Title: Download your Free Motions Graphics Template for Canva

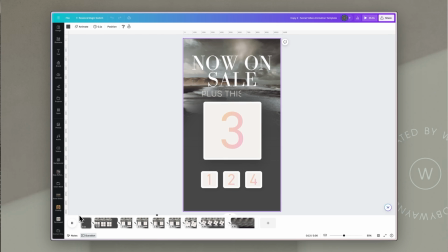I changed the fonts to something that I felt would fit this kind of Scandi feel a little more, and I've just left the animations as they were.
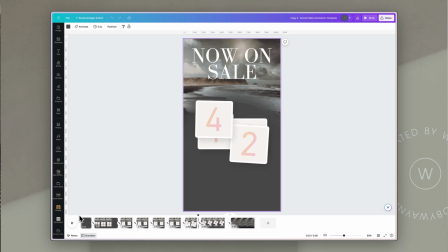And again at the end, the 4 images enlarge, and then I've changed the call to action and put in another reformatted version of that subheadline.
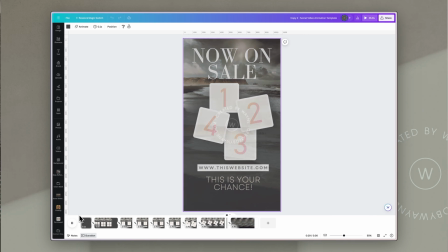Then I've just used the same image at the end with the branding over it.
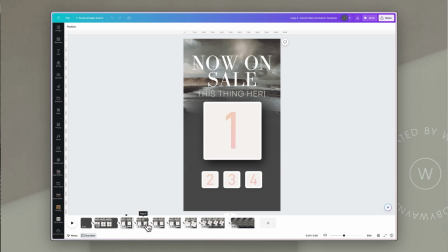Now, one of the things I've just noticed is that if I go back here on these slides where each of the images gets profiled or gets enlarged, I feel like there's a little too much space underneath them between the main image and the thumbnails, but not enough underneath that sub-headline. So what I'm going to do is just go to the first one,
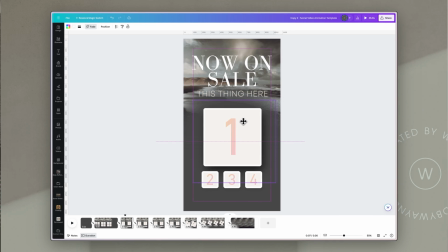and I am just going to move this group down a little so that it's closer to those thumbnails and there's a bit more space above it. I'm going to need to do that on the slides that have 2, 3, and 4 so that they are consistent. And the easy way to do that is if I go back to number 1,
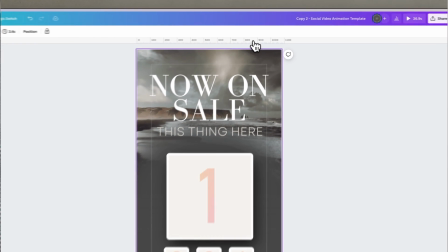I can just go up to the ruler, click and drag a guide down.
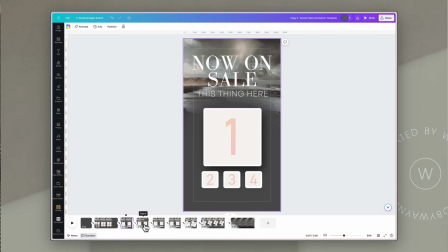I can align it with the top of the box, and now I know exactly where I need to line up these boxes. So I can just click and drag them and align them with that guide that I put there on each subsequent slide. And it's very quick and easy to make sure that there is then consistency so that everything looks good and works smoothly.
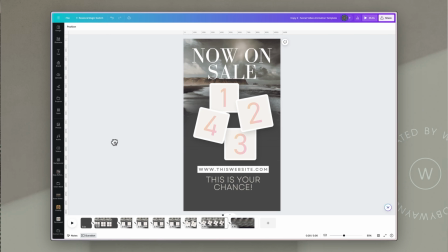Let's have a look at the template itself, and I'll show you some of the tips to help you customize it.
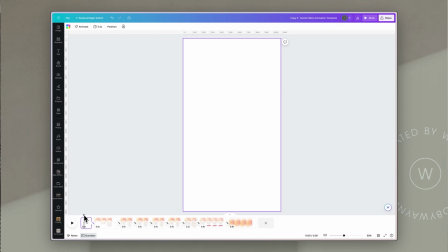So the first tip, which is kind of important, is to always make sure that you check the layers and groups that you're working with. For example, this first slide, although it's very, very short, it looks like there's nothing on it, but if you go to the position tool on the top left and then use the layer panel,
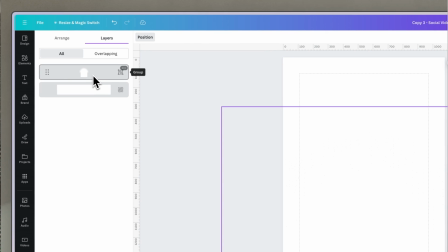you'll see that there's actually a group there.
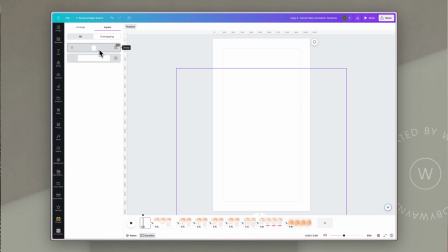So it's worth noting that, because you may forget about that and find that things seem to have disappeared, and actually it's just because they're on a layer that you weren't aware is there. So I tend to work with this layers tool open, not just so I can see what's there, but also because it makes it very easy for me to select layers, even if they are below other layers.
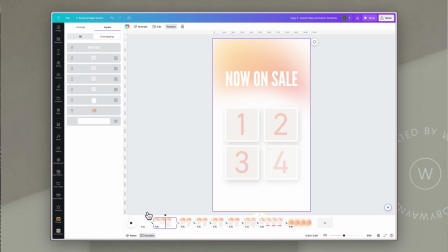For example, on this slide you can see there are multiple layers, and if I just wanted to access this one, which is near the bottom, I can click on it in the panel and it will select it on my actual working space, and I can then click and move it around or do anything I need to with that.
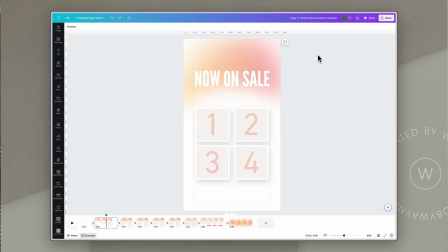Tip number 2 is to make sure that you check the properties and the animations of any of the elements you're working with.
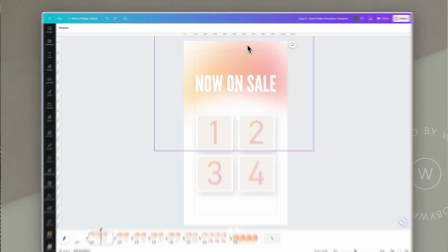For example, in this template, if I click on this gradient at the top here, you'll notice that it has a fade animation.
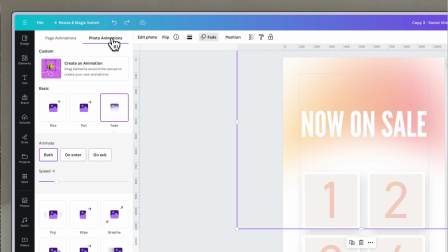And if I click on that animation, it brings up the animation panel, which shows me that there is a fade on that background image.
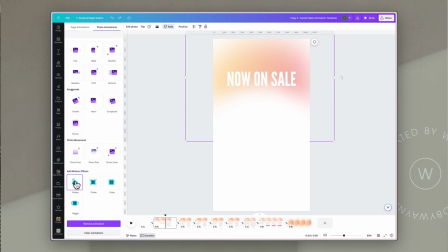And if I scroll down, there's also a rotate effect, which creates some interest in the background, but may not work if you have an image or a video that may look weird when it's rotating.
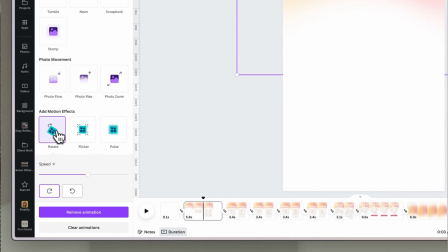So to get rid of that, I would just click on the rotate motion effect and then click remove animation.
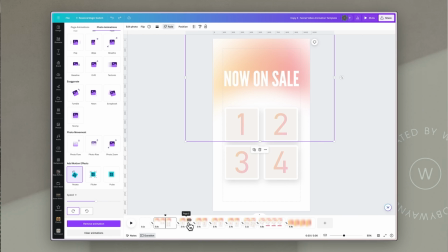And remember, I would then have to do that on each of the subsequent slides. The same thing goes for properties like transparency.
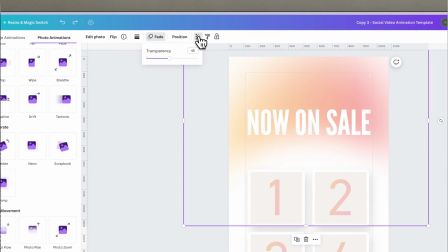I wanted this to be a very subtle color, so the transparency is at 45%.
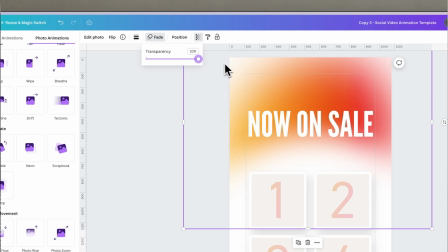But if I took it up to 100% to fully opaque, you'll see it's a much bolder color, and that may play an impact because if you click and drag another element into this frame,
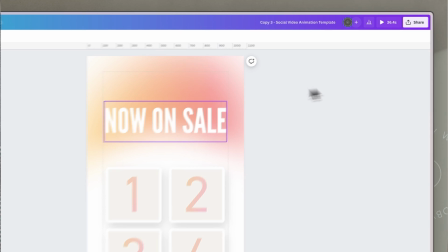it will be at 45% transparency. So let's change the background on these slides.
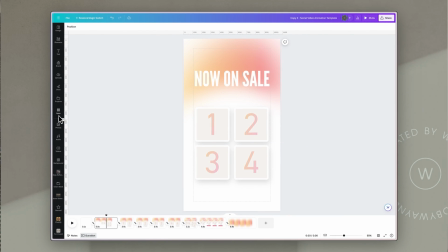I'm going to reformat the template so that it's promoting an event called Tomorrow Today, and it's got some speakers talking about futuristic themes, but I want it to be fun and bright.
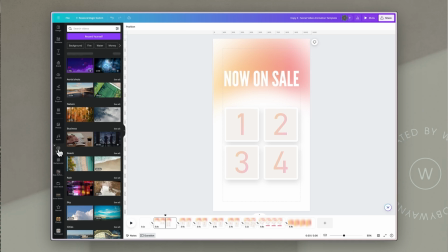So I am going to go to the videos, and I recently found this video, so I'm going to use this one, but you could just search for a video that fits your theme.
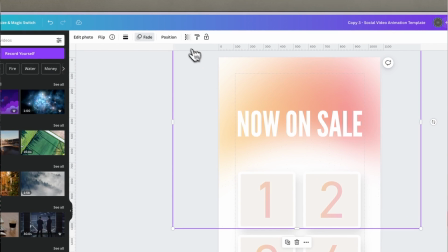As I mentioned, if I click and drag this into here, I need to make sure that the transparency is up so that we can see what it really looks like,
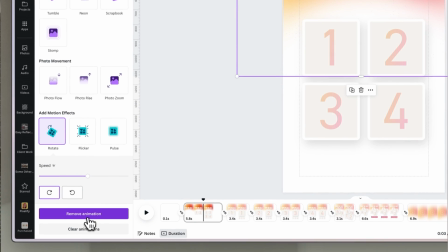and I need to make sure that I have removed that rotate animation so that the video doesn't rotate as well as animate or
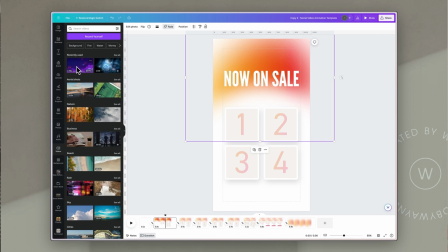move on its own. Now I can click and drag that video in. And this is where one of the key tips comes in. When you click and drag a video into any slide or page in Canva, it will reformat the duration of that slide to fit the video length that you're bringing in. So for example, if you have a look in the timeline here, this slide is actually 5.8 seconds.
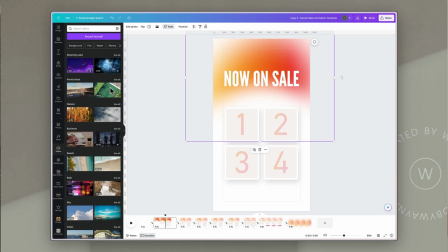That's how I want it to work. This video is 7 seconds long.